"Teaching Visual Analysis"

Hi, I'm Alex. And I'm Colin. And we're here today to talk to you about 10 on 1, a skill that's going to make your analysis much more nuanced and interesting.
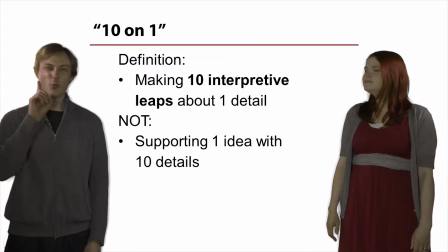What is 10 on 1, Colin? So 10 on 1, Alex, is when you choose one detail and then try to make multiple,
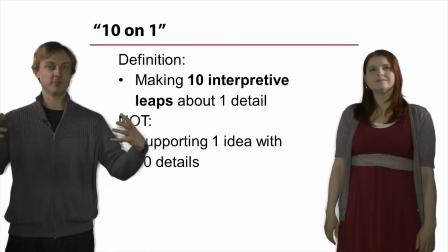up to 10 even, interpretive leaps about that one detail. Right.
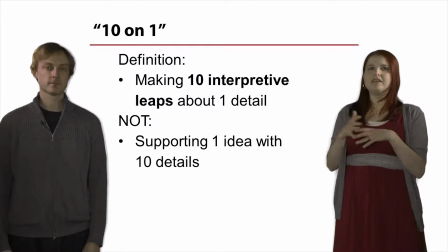And so you make many different interpretive leaps, maybe not 10, but some number, rather than doing one on ten,
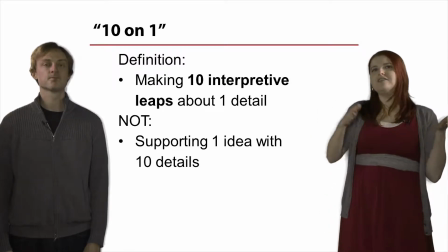which is where you have one claim and you just say ten different things to support it, but your claim never really goes anywhere.
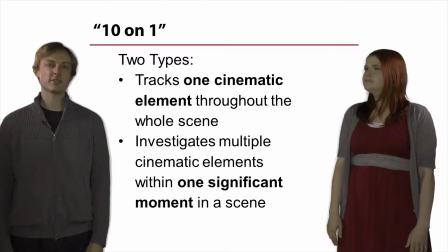Right. And there are maybe two different ways of thinking about doing ten on one.
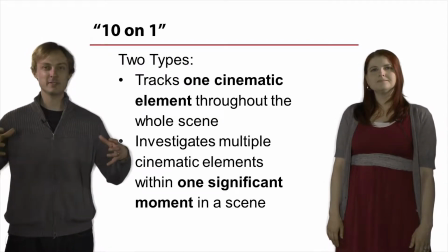One way is to take an entire film scene and look at one cinematic detail, one element throughout the scene and make interpretive leaps about how that one thing works, like camera work or lighting,
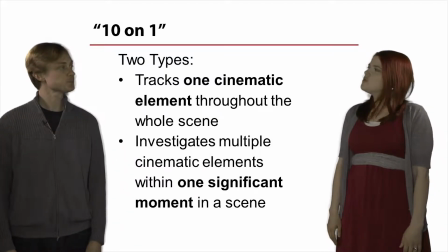for example. Yeah, and I think that's what most instructors mean when they ask you to do ten on one.
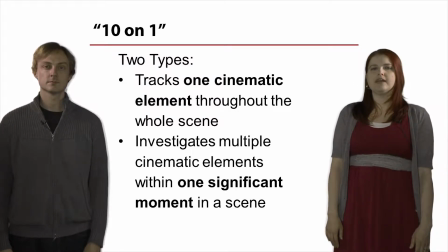But it's possible that your instructor might want you to look at a very specific moment within the scene. A single detail, a single thing that happens, or a single thing someone says, and offer many different, even contradictory interpretations of that one thing.
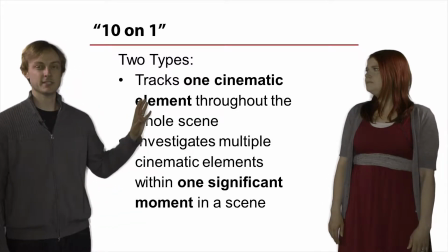Great. So, Alex, right now, let's take a look at this in a scene from The Dark Knight.
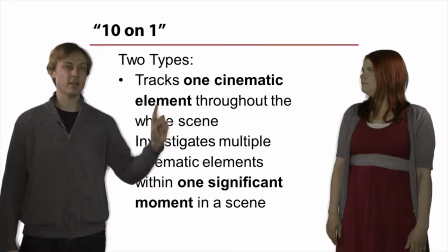And specifically, why don't we take a look at the camera work as our detail.
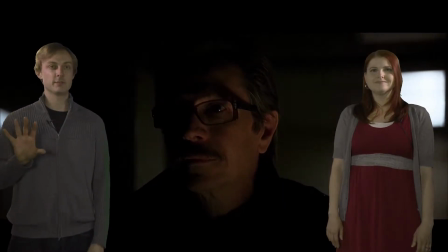So, this is an interview scene between Gordon and the Joker.
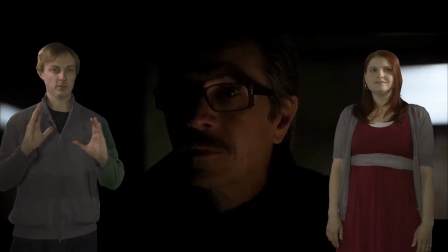And right now, the camera is relatively still in a close-up. Yes, and it's also level with the two characters.
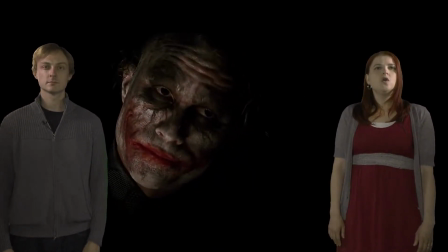So between the close-up social distance and the level camera angle, we feel like we're really close with these characters, almost like we're in the scene with them.
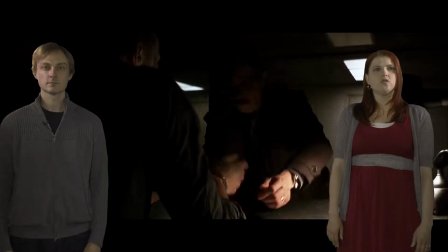So the social distance between them is close and intimate, but the social distance between the characters and the viewer is also close and intimate.
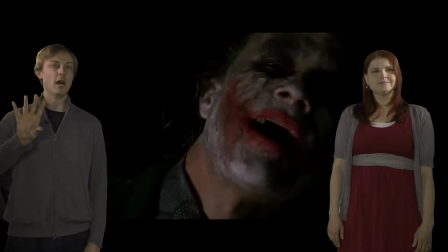Great, Alex. This is an interesting moment. Right there is the first time the camera ever looks up at somebody, may be suggesting that Gordon is in power or control in that moment.
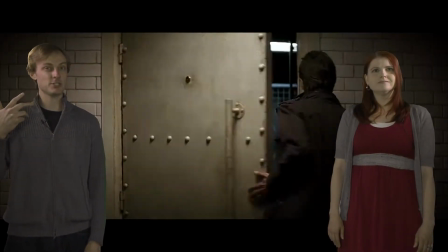But that's all about the change here when Gordon leaves.
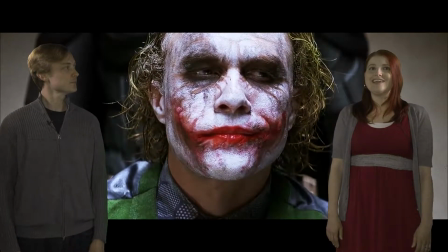Right, so Gordon exits on the side of the room that's light, and suddenly we're looking at the side of the room that was dark, but it's no longer dark. It's now lit up. What do you make of this moment? Well, Alex, to me, the first thing it suggests is that Batman is coming from the dark,
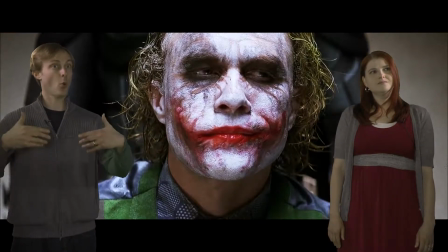which might imply a kind of evil or bad guy position. That's really interesting, especially since we also see him appearing on the Joker's side of the room. If we think of the moments leading up to this as a kind of standoff between Joker and Gordon, we're seeing Batman appear on Joker's side of that standoff, not Gordon.
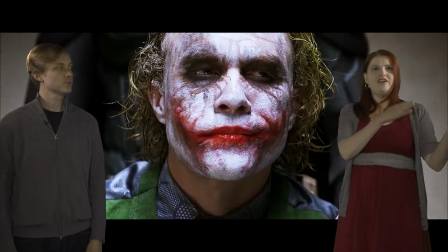Again, like you're saying, suggesting some sort of alignment with evil or villainy, rather than alignment with the good guy, the police officer, Gordon.
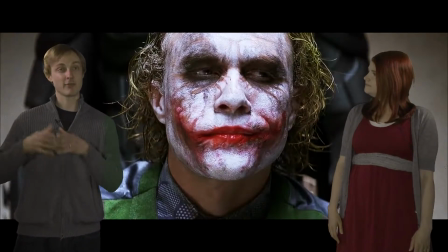Right. So I can see one implication here might be that we have Gordon representing the law and the other side of the table, the outlaw. right?
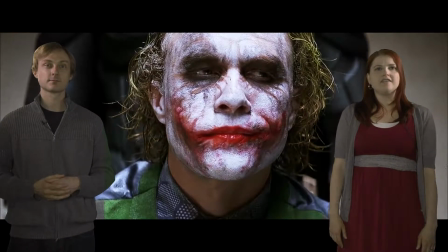Yeah, but I think we could also cast that binary in a few different ways. Maybe Gordon represents characters who are unmasked and have nothing to hide, and here we're seeing the masked characters who do have something to hide. Great. It's also important to me here that we have the Joker framed very, very close to us, the viewers, and Batman further behind, right?
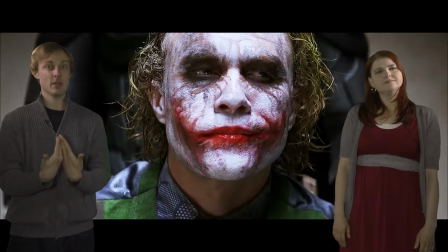This is social distance, and it makes us feel more intimate, maybe even implying that we should empathize with the Joker. I think that's right. We're looking at him, we're maybe thinking about what he's thinking, you know, he's not looking directly at us. He's almost looking back at Batman. But we can wonder, what is he thinking in this moment? We feel close to him.
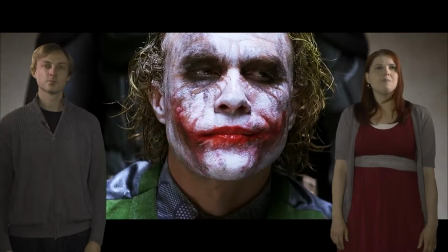Whereas by contrast, we feel really far away from Batman. We can't even see Batman's face. There's no way to empathize with him here. If anything, he's like the dark, shadowy villain who appears in this creepy way out of nowhere behind who in a normal shot would be the good guy, but here it's the Joker.
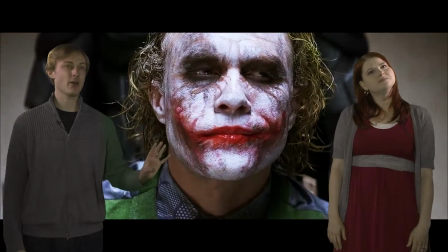Peculiar. Let's roll the clip and see how those dynamics change throughout the rest of the scene.
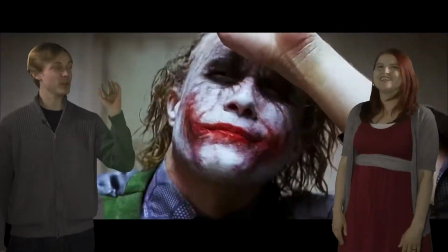Whoa, so right there, the camera dove down with the Joker's head, almost putting us in the Joker's shoes, again,
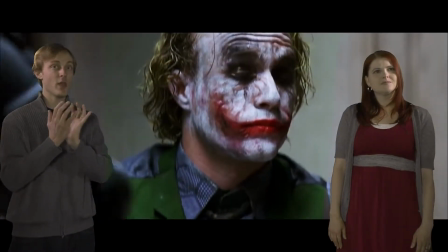aligning us in an empathetic way, potentially, with the Joker. Yeah, I think that's right.